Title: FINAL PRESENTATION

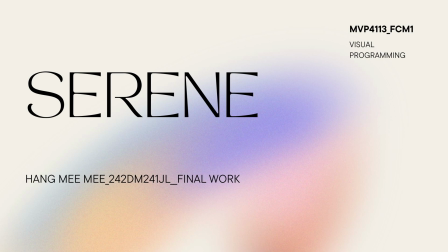0:00 Hi, Miss. This is my project title, and this is my final project.
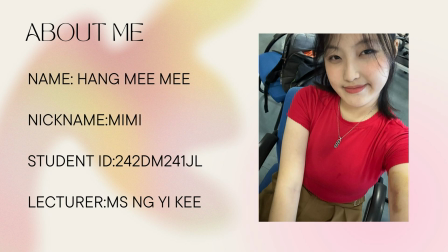0:05 It named Sirin, and my name is Hamini. And I will start my final presentation now.
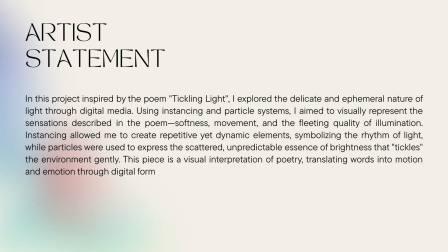0:11 This is my artist statement. In this project, inspired by the form taking light, I explore the delicate and ephemeral nature of light through digital media. Using instancing and particle system, I aim to visually
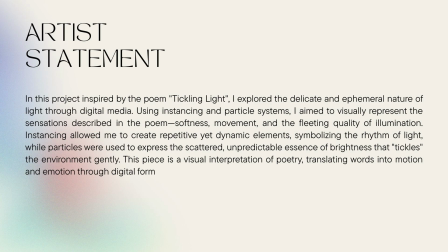0:28 represent the sensation described in the poem, softness, movements, and the fleeting quality in illumination. Instancing allows me to create repetitive yet dynamic elements symbolizing and the regime of light,
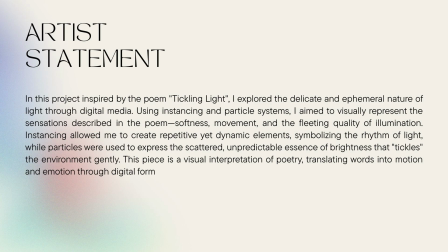0:47 while particles were used to express the scattered, unpredictable essence and brightness that tickles the environment gently. The piece is a visual interpretation of poetry,
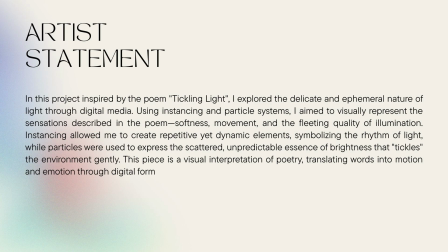1:04 translating word into motion and emotion through digital form. This is my references.
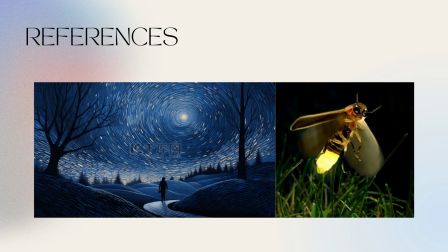1:13 This also,
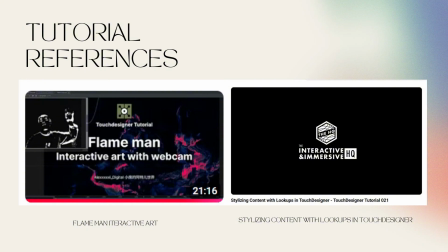1:18 and this is my tutorial reference. And the next is my best view.
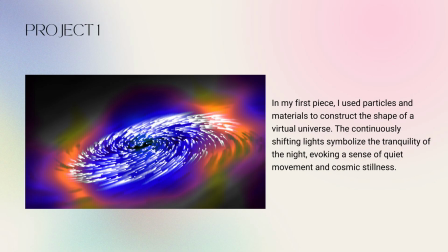1:26 This is my project one. In my first piece, I use particles and material to construct the shape of the virtual universe. The continuously shifting light symbolic the tranquility of the night,
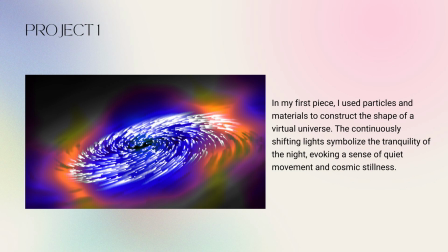1:43 evoking a sense of quiet movement and cosmic stillness.
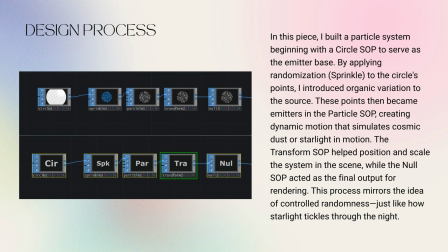1:48 Next, this is my design process with the project one. In this piece, I built a particle system beginning with circle saw to serve as the emitter base. By applying
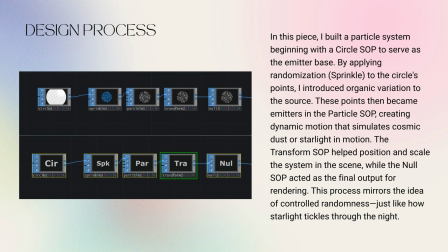2:04 randomization is also called sprinkle saw to the circle's points.
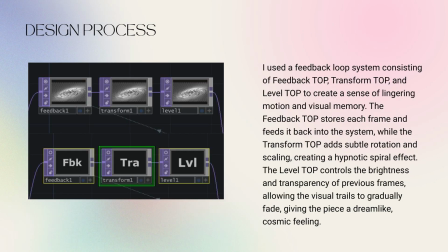2:11 I use a feedback loop system consisting of feedback top, transform top, and level top to create a sense of layering motion and visual memory. The feedback top stores each frame and feeds it back into the system,
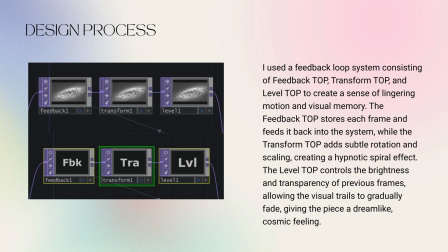2:28 while the transform top adds subtitle, rotation, and scaling, creating a hypotonic spiral effect.
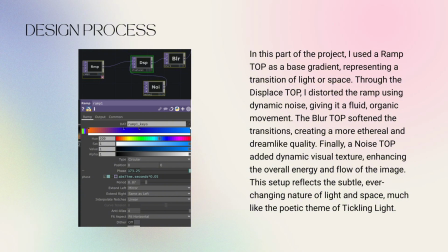2:39 I used a ramp chart as a base gradient, representing a transition of light or space. Through the display top, I distort the ramp using dynamic noise, giving it a fluid,
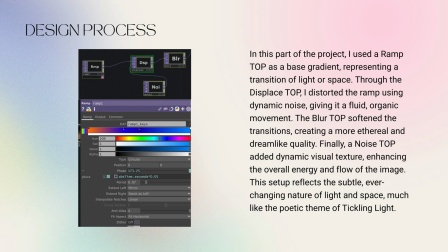2:54 organic movement. The blur top stops the transition, creating a more interior and dreamlike quality.
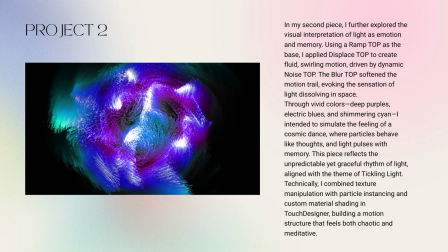3:04 Secondly, this is my project 2. I further explored the visual interpretation of light as emotion and memory. It's same like the project one, but I have adjusted some different effect block.
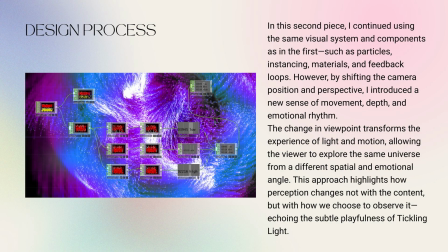3:23 With my design progress, I continue using the same visual system and components as in the first, such as particle instancing material and feedback loops. However, by shifting the camera position and perspective,
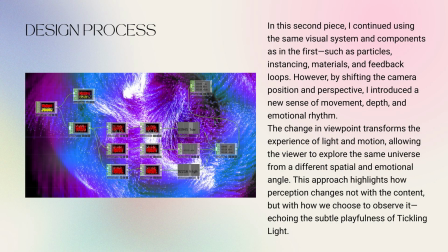3:42 I introduce a new sense of movement, depth, and emotional rhythm. The change in viewpoints transform the experience of light and motion, allowing the viewer to explore the same universe from the different spatial and emotional angle.